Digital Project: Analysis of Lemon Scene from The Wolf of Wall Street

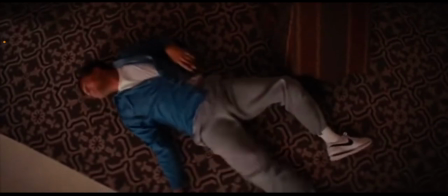4:10 Okay, walking's out. All right, think, what else is there?
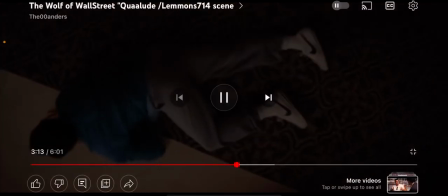4:17 Yes, I can crawl.
Yes, this is a very funny scene.
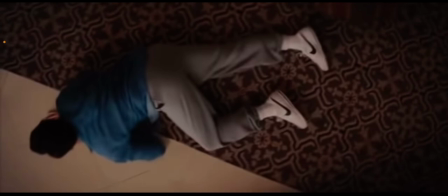4:22 However, to create the effect that these lemons have on Jordan, multiple digital elements and film techniques were used. One of the most important is the use of perspective distortion, which is used to show the somewhat panic Jordan has when the Quaaludes hit. Also, it shows how the Quaaludes affect your depth perception by constantly zooming in and out of objects in focus.
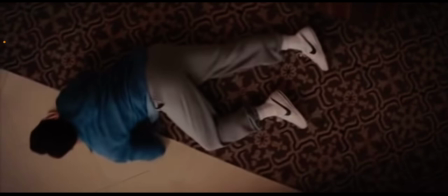4:41 Also to note, a narrow bird's eye angle is used here to mainly focus on Jordan and the physical state of drug-induced paralysis that he is in.
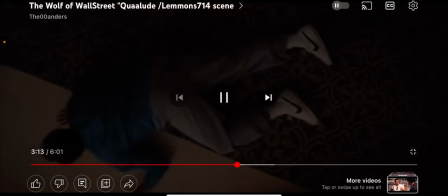4:49 I can crawl like Skylar.
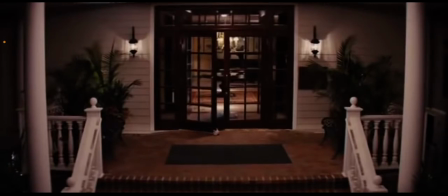4:55 What
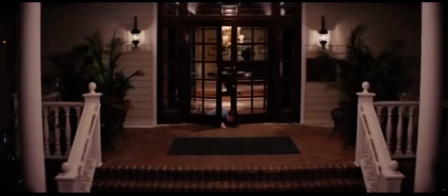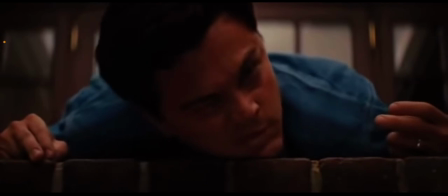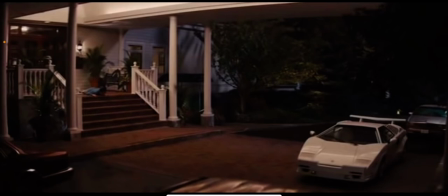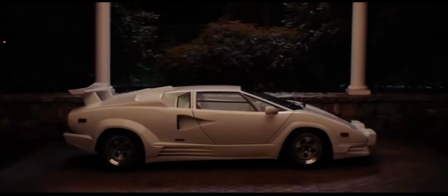5:12 I'd like to take a pause here and note the lighting of this scene. Here, everything in the surroundings is dark. However, the white Lamborghini is shimmering in the light, intensifying the importance it is of making it to the car.
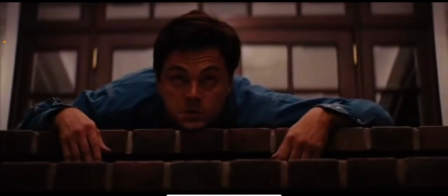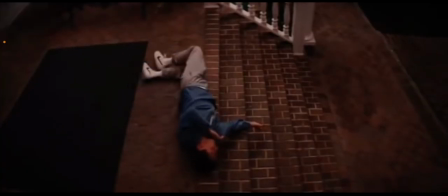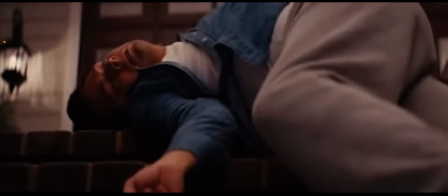5:36 Fuck! The kid makes it look so goddamn easy.
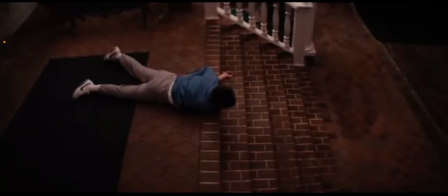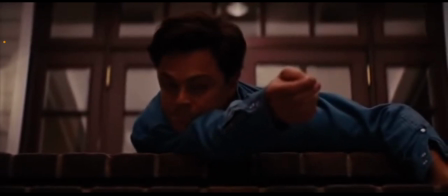5:46 Think, you motherfucker, think. Yes! I got it.
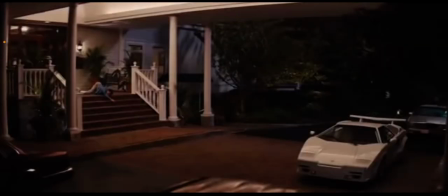5:51 I've got it. I can roll. I can roll!
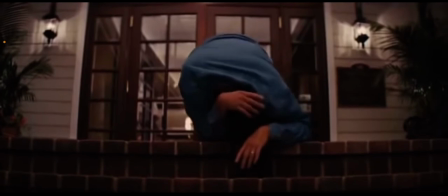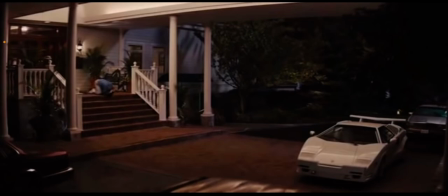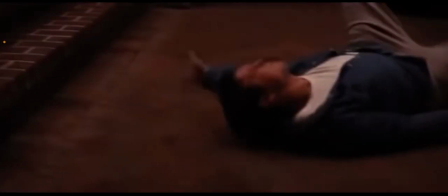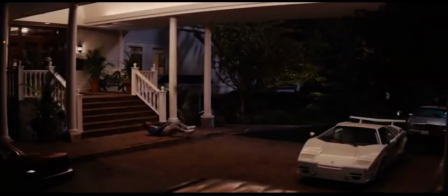6:10 Again, here's another example of using perspective distortion, but in a different manner. Rather than adding special effects to the recording to create the effect of being high, multiple shots using two different staircases were used. One is the actual staircase at the country club, and the other is the one that Jordan's high mind perceives.
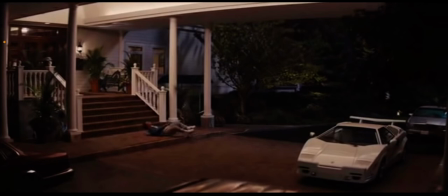6:27 Also, this is another great example of using a non-diegetic sound to create the effect that the audience is in Jordan's head. Here it is used to show how Jordan figures out and calculates how to get to the car while being completely incapacitated.